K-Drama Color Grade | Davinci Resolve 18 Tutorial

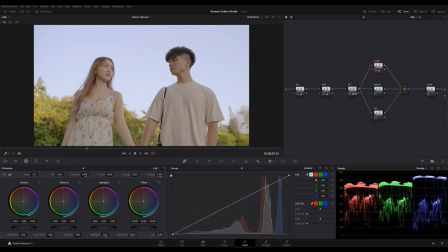Now we can go into our long wheels and push a little bit of green into the shadows to give it some saturation. And same goes for the midtones, push it towards green.
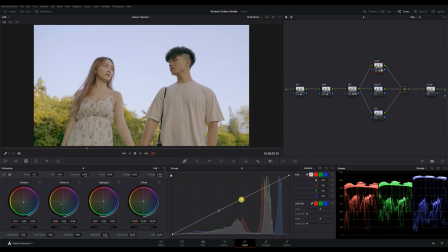I also want to lift up the midtones a little, so I'll just create 2 points on the curve and lift this point up like this. Moving to the hue versus hue curves, we can start by creating some points on the curve, and I'm gonna drag the green downwards to add a little more style into the clips.
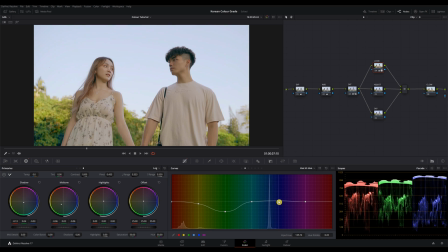Same goes for yellow and blue points. I'm not gonna bullshit you and say that there's a science to this because I'm just gonna go with my gut feeling on what looks best to suit the K-drama team. For hue versus saturation, I'm gonna drag up the reds, yellows, green and teal, but lower down the blues.
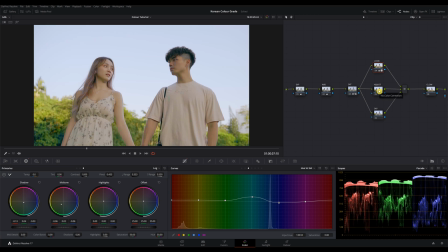And for hue versus luminance, I'm going to lift up the orange to brighten up the skin a little. And something I like to do is to lower the reds in the luminance to push a richer color into their lips and cheeks. Just by a little bit. And we are also going to drag down the blues to flatten the contrast of the sky.
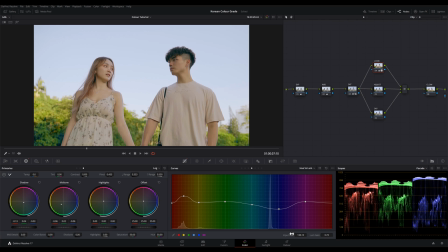Okay, that's it for our look note. For the adjustment note, we are mainly going to do three things. One, give it a color boost. Two, soften up the midtones. And three, brighten up the clip. So we're going to give it a color boost with this wheel right here. Around 16.5 will do. You can adjust it for less if you feel that it's too vibrant. And then we'll decrease the midtone details to negative 35.
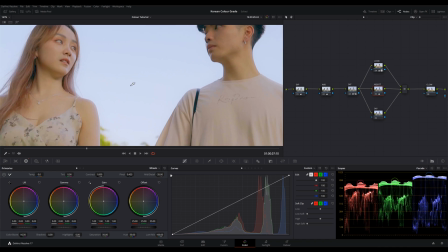I'm not sure if you can see the difference here, but this is the soft look that you usually see in Korean dramas.
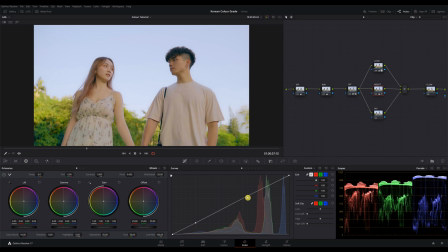Then we'll make another 2 points on the curve and drag the upper point to brighten up the clip again.
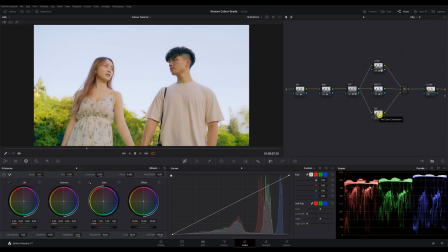Moving on to the sky note, I'm going to use my qualifier to drag on the sky to select it.
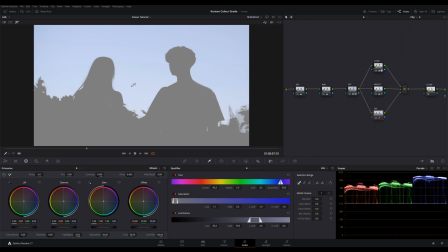Make sure you have a nice selection. You can use the shortcut key Shift plus H to see a selection. Add a bit of denoise and blur radius to smoothen out the selection.
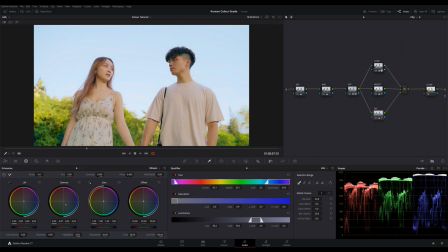Then we'll drag our gamma and gain towards the blues to add more saturation into the sky. Now I'm not liking the tone of the sky, so I'll just adjust it in my hue versus hue,
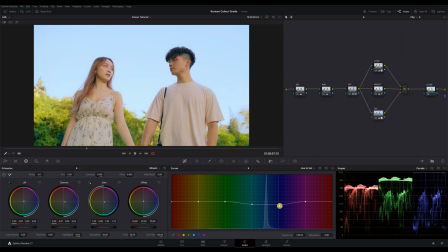and also reduce the saturation in my hue versus saturation. For the glow note, I'm gonna add the glow effect onto the note.
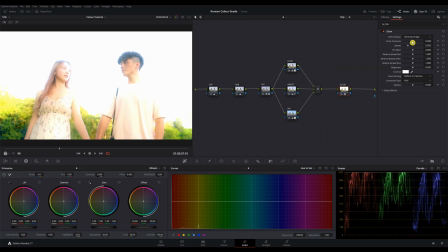And adjust the threshold where the area I want to affect.
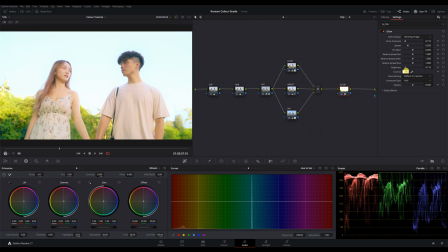Okay, don't be scared, we can lower down the brightness in the settings down here. Alright, that's the Korean drama look that I'm going for.
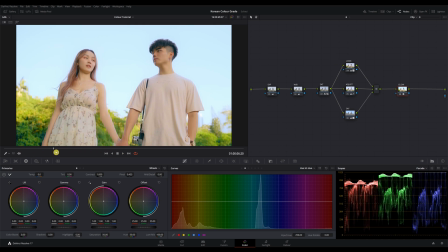So let's turn off all the notes and quickly go through it one by one. We started off with exposure, and then we did a bit of saturation, and then we corrected the white balance by adding it a bit of magenta.
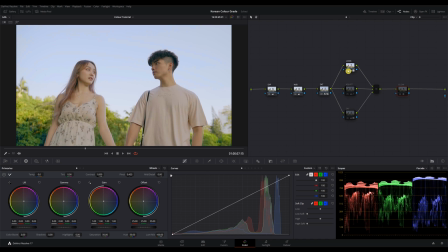And then for the look note, we added the look to it, and then we adjusted the brightness and the midtones, and then we qualified the sky and add a bit of saturation. And then lastly, we added a bit of glow.
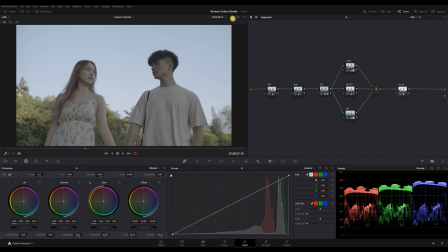So here's the before and the after.
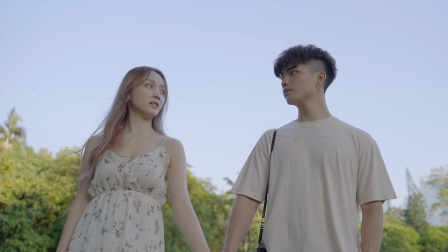I hope you can follow along the tutorial. If there's any questions at all, feel free to drop a comment. And there are some steps in the tutorial that seems counterintuitive, but I've tried to simplify all the steps so that it's easier for you. The original grade for this clip was way more complicated. If you like the video, you know what to do, and I'll see you in the next one.
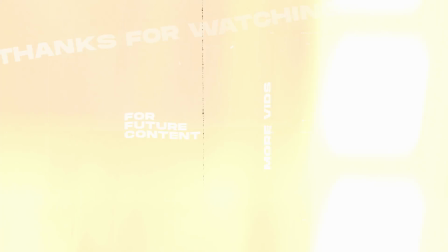Bye.